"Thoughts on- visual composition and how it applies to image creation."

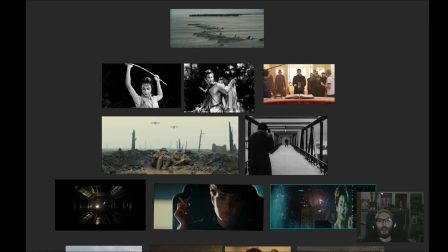(16:26)
You can see that a common element is a person going
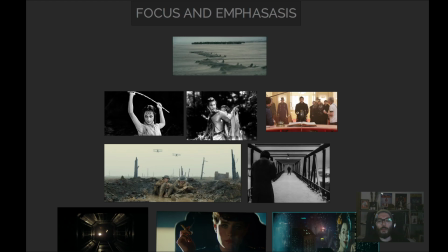(16:33)
against a dark background or a light background.
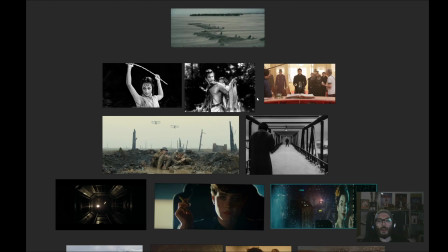(16:39)
Black against whites, black against whites, black against whites.
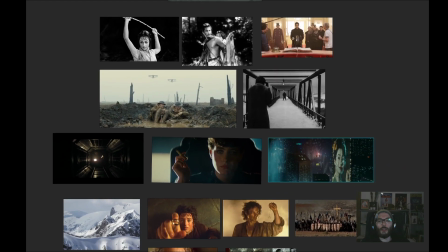(16:44)
Again, same thing here. Again, focusing on this such a contrast element here with one point perspective. I think that we talked in our previous week.
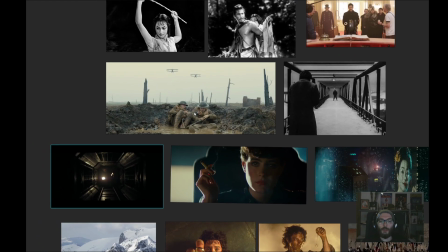(17:04)
Here again, symmetrical composition, but so different from each other. Suggest terrible place with all those crooked trees. It's clearly a place you don't want to be, and even
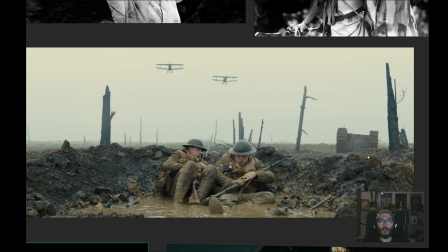(17:20)
in symmetrical composition we have an element that breaks a bit off this composition.
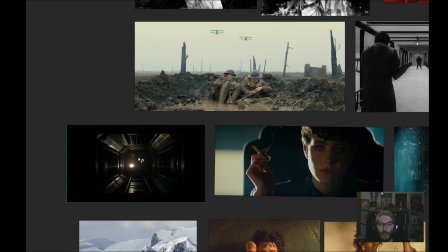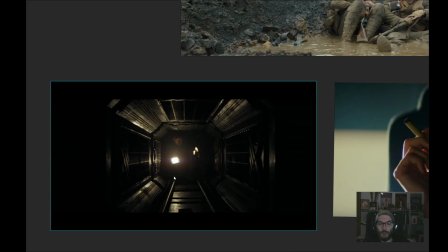(17:33)
Clearly focusing on the focal point here with so less lighting, so darkish location, but still our eye is controlled by the lighting here.
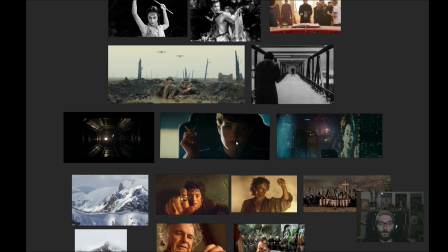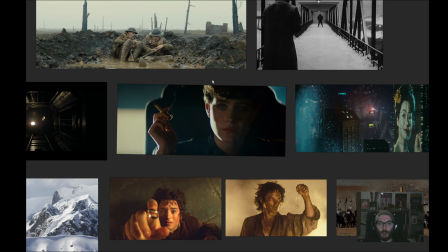(17:55)
Great frame from Blade Runner. You can see how well lighting is used here to focus on our main element here and her face with all those little
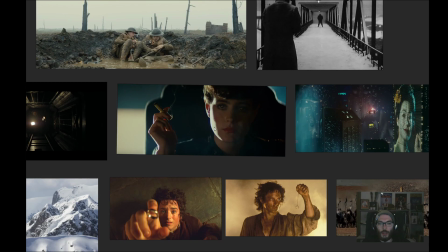(18:11)
lights here. We really emphasize on the main subject here.
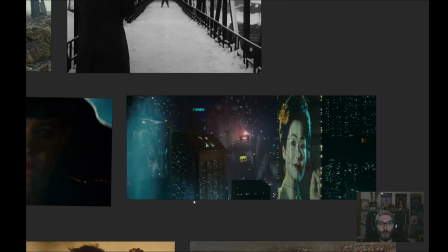(18:19)
Again, such a strong subject, but we in such a vibrant color scheme, even that the whole and overall scene is really dark.
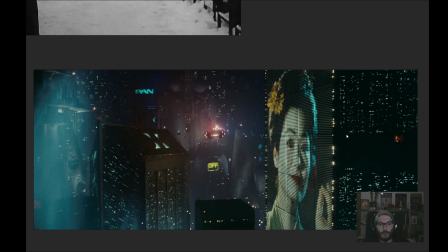(18:36)
We have such an element of contrast and one main element that is really brighter and well put together against everything else in the painting.
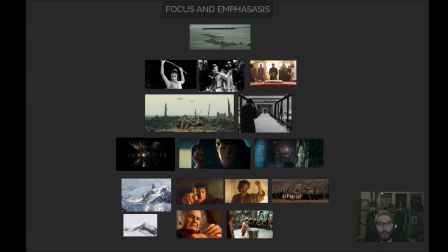(18:47)
Really well, good balance here, but we are all talking about
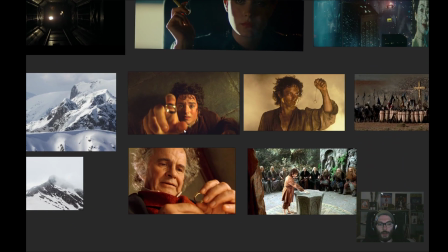(18:53)
focal point, and doing a focal point with a prop is actually a
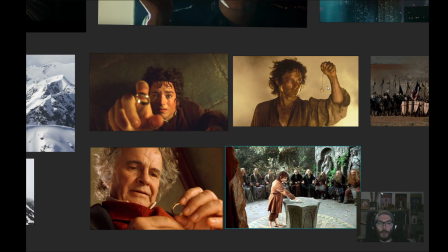(18:58)
really interesting topic that popped up in my mind while looking at those frames. You can clearly see that this is from Lord of the Rings,
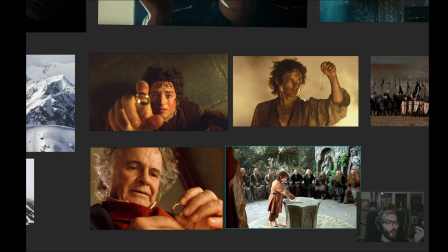(19:10)
and when you think about the ring, is a really strong element they cover in the story, but visually it's just a ring. Is nothing so much special about it. It's just a circular element, but when it's put in the composition, your eye directly goes to it.
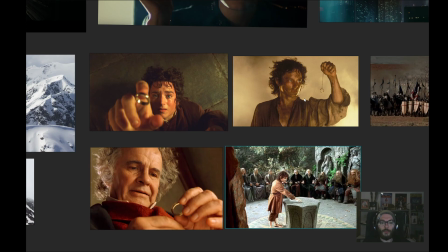(19:29)
So such a strong element, and you can clearly see how this is emphasized here on those frames. The character looking at the ring directly.
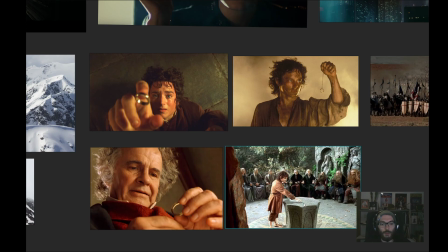(19:45)
So many people gathered around, and just for this here, we don't even see the ring, but we know that it's present in the frame. This is something really cool thing when you are telling a story, or let's imagine the scenario that you are doing a storyboard for a video game trailer,
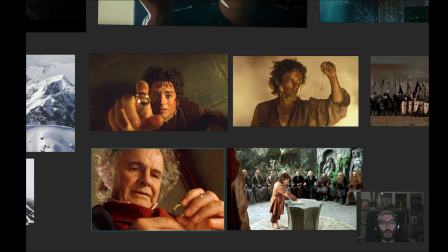(20:05)
or in-game cinematic, let's say, you probably have a prop in there, and when the prop is important, composition can be built around the importance of a single prop. So really much like this composition, it can be really,
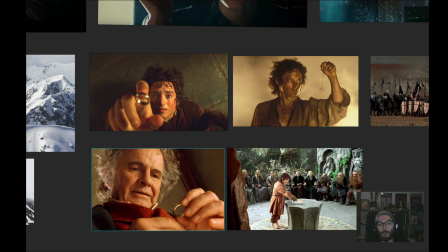(20:24)
let's imagine a puzzle for a video game, and the puzzle could be here, and it will be such an important element.